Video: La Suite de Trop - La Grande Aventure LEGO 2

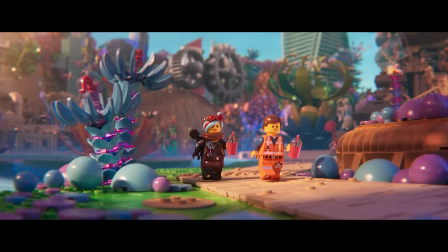[8:17]
Tout est bien qui finit bien, puisque frères et sœurs jouent ensemble pour reconstruire un monde meilleur dans lequel tout est encore plus super génial et où Emmett retrouve tous ses amis.
J'ai une surprise pour toi.
Oh, dis-moi que c'est le générique. Bon bah pas de surprise du coup, car oui, c'est bien la fin de la grande aventure Lego 2.
Cette chanson s'incrustait dans ta tête.
Oh, j'ai envie de crever. Oui, ben attends la fin de la chronique, tu seras gentil.
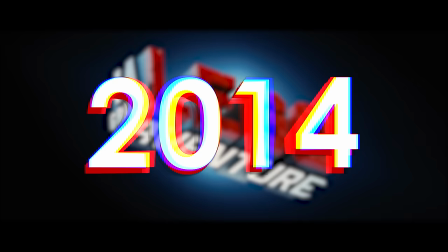[8:40]
Surtout qu'avant de revenir sur les musiques, il faut que je vous parle de cette grande aventure qui débute non pas en 2014,
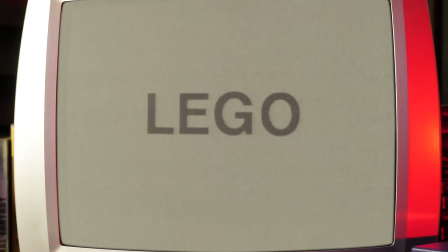[8:46]
mais en 1932 lorsqu'un menuisier du nom d'Olki Christiansen décide de fabriquer des jouets en bois sous l'appellation Lego, contraction des mots leg et got qui signifie joue bien. Merci Wikipédia. Oui, car pour être honnête, la seule chose que je sais dire en danois, c'est School of Ensru. Oh, mais non, je suis sot, c'est du suédois.
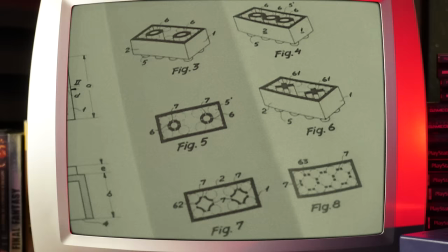[9:03]
Ce n'est qu'en découvrant une petite brique anglaise fabriquée par Giddy Kraft que Olki comprend à quel point le plastique, c'est fantastique, et décide de produire ses propres briques.
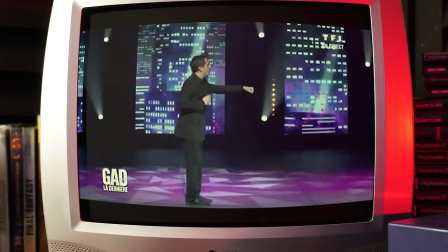[9:11]
Il a copié, quoi. Oh, tout de suite les grands mots, c'est plus de l'inspiration, très ressemblante, comme l'a fait Gad Elmaleh, par exemple.
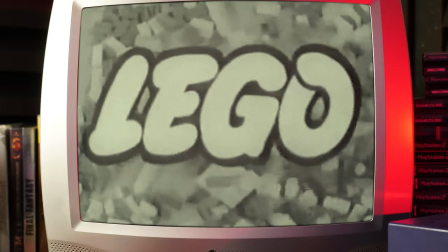[9:18]
Toujours est-il qu'en 1949, les premières briques danoises sont commercialisées sous le nom Automatic Binding Bricks et qui s'appellent Oreo Lego.
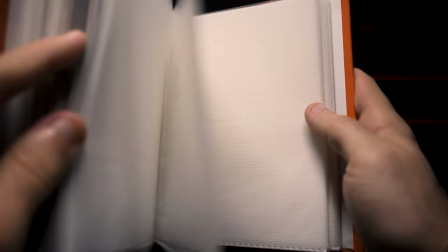[9:26]
Une marque qui m'aura accompagné durant toute mon enfance, ayant eu la chance de découvrir chaque année au pied du sapin une nouvelle construction.
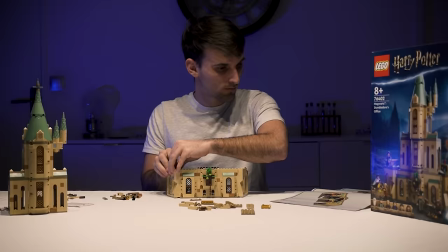[9:32]
Bon, là, c'est pas des Lego, mais j'ai pas retrouvé de photos.
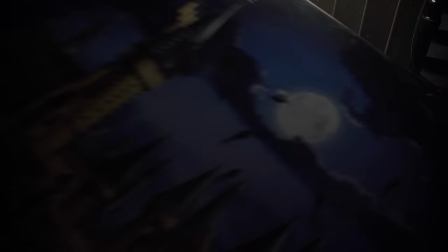[9:35]
Un amour pour la petite brique qui ne m'a jamais quitter, et puisqu'il m'arrive encore aujourd'hui d'acheter des sets, dont certains attendent toujours que je les monte...
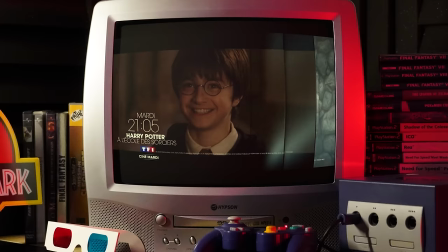[9:42]
Je parle toujours des Lego. Et qu'en dehors du fait d'allumer la télé pour regarder les matchs du RCT, même si en ce moment je pourrais m'abstenir,
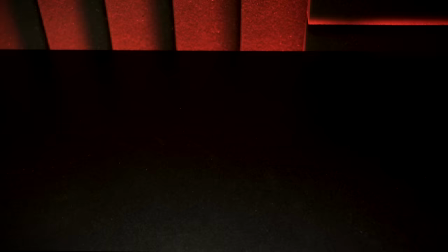[9:49]
ou pour revoir une énième fois la saga Harry Potter sur TF1, alors que je peux le faire quand je veux et sans pub,
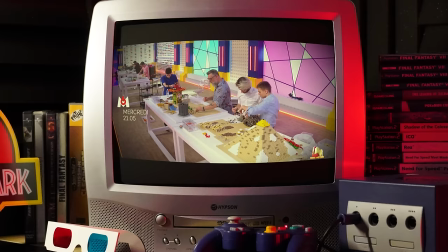[9:54]
je prends un tendre plaisir à suivre Lego Master, une émission où des inconnus me rappellent qu'en termes de création, je ne suis finalement qu'une merde.
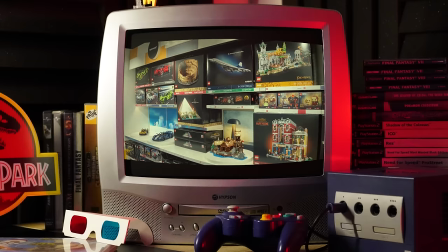[10:02]
Mais ça va, je le vis bien. Mais Lego, ce n'est pas simplement de la construction avec des briques en plastique et des boutiques où je pourrais y passer mes prochaines vacances, c'est également des milliers de produits dérivés, des parcs d'attractions à travers le monde, sauf chez nous, des jeux vidéo avec beaucoup, beaucoup, beaucoup, beaucoup... Je crois qu'on l'a compris. Beaucoup de partenaires avec de grandes licences, ou encore des séries d'animation court-métrage ou long-métrage avec beaucoup, beaucoup, beaucoup, beaucoup de partenariats également.
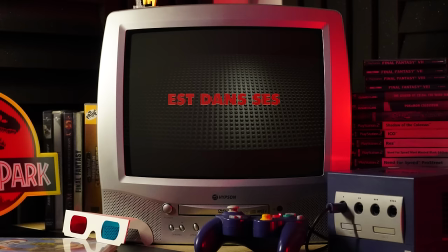[10:26]
Vu ces nombreuses incursions sur le petit écran, il était inévitable que la firme parte à la conquête du cinéma.
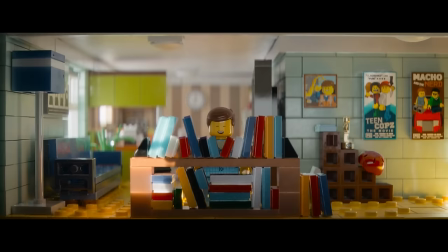[10:32]
Et vu le résultat, il semblerait qu'elle possède dans ses cartons le manuel « Comment réaliser un grand film » et qu'elle ait suivi ses instructions à la lettre,
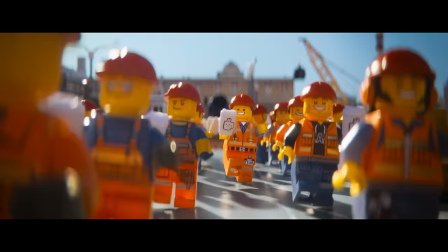[10:39]
à commencer par l'étape 1, être visuellement captivant.
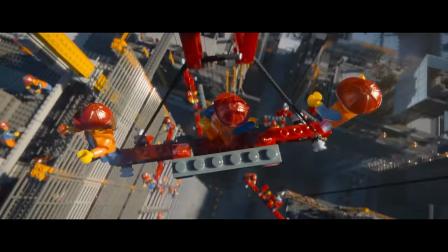[10:43]
Et captivant, la grande aventure Lego ne pouvait que l'être, puisqu'entre ses décors construits brique par brique et son animation saccadée,
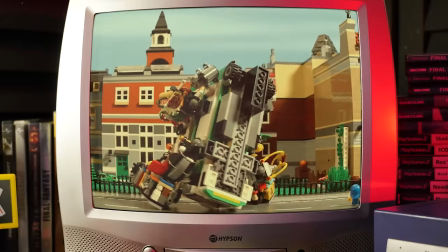[10:49]
le long métrage rappellera de bons souvenirs à tous ces grands enfants qui se sont un jour pris pour le prochain Spielberg, alors qu'en réalité, on était plus proche de Paul W.S. Anderson. Oui, tranquille, hein, sois pas insultant.
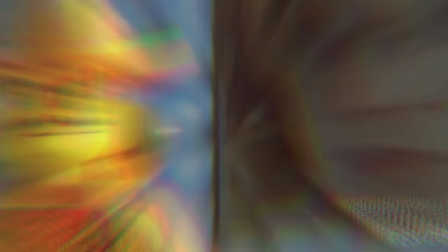[10:59]
C'était peut-être pas fameux, mais au moins c'était regardable, et surtout mes figurines étaient toujours plus expressives que Mila Jovovich.
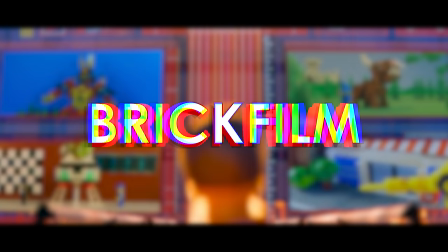[11:06]
Véritable hommage à tous ces réalisateurs amateurs, plus communément appelés des brick films. Je pense que nous sommes nombreux à nous être posé la même question. À quoi servent mes impôts ? Non, mais ça, personne ne le sait.
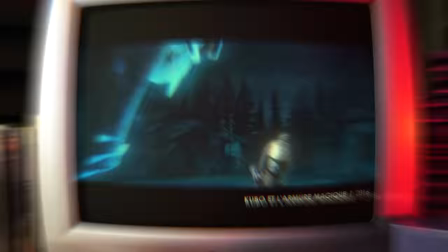[11:17]
Mais plutôt, le film est-il réalisé en stop motion ?
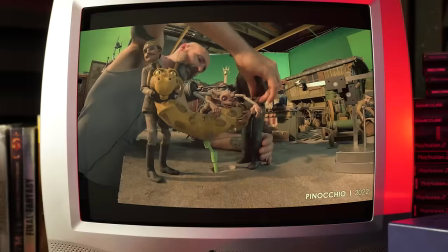[11:20]
Cette technique d'animation consistant à recréer le mouvement en déplaçant un objet image par image et dont la simple vue d'un making-of m'épuise autant qu'un entraînement de gym direct, tant cela demande de la minutie, de la concentration et énormément de patience.
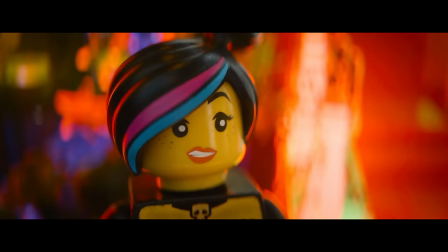[11:33]
Tout ce que j'ai pas.
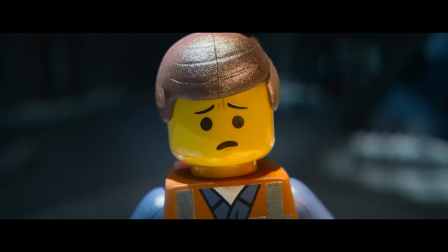[11:34]
Une question légitime, vu les petites imperfections qui parsèment le métrage, comme des pièces cassées, des marques de moulage ou des traces de doigts, et vu l'animation saccadée typique du genre.
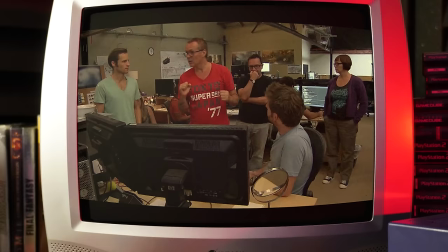[11:43]
Et pourtant, la grande aventure Lego est bel et bien en image de synthèse,
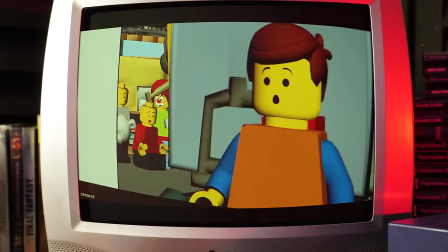[11:46]
les animateurs ayant eu recours à différentes méthodes afin de créer la confusion, comme le choix de décomposer le mouvement des personnages sur deux images, ou encore celui d'utiliser le smear. Le ? Smear, une technique déjà expliquée dans la suite au top sur Spider-Man New Generation.
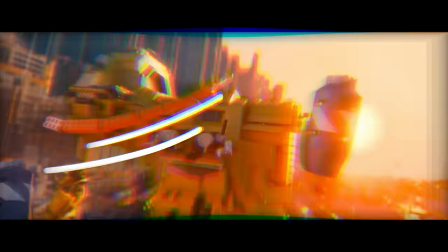[12:00]
Ah oui, mais je l'ai pas vu. Rapido, celle-ci permet de représenter le mouvement par un étirement entre deux images, comme là quoi.
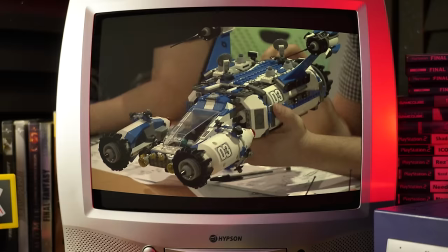[12:06]
En privilégiant le numérique, le long métrage s'affranchit de nombreuses contraintes liées au stop motion au profit d'une liberté créative n'ayant pour seule limite que l'imagination.
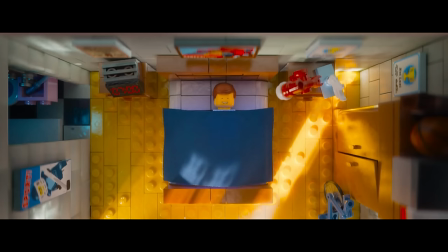[12:14]
Sublimé par une gestion prodigieuse de la lumière, les figurines au visage jaune citron prennent vie dans des environnements variés assemblés brique par brique.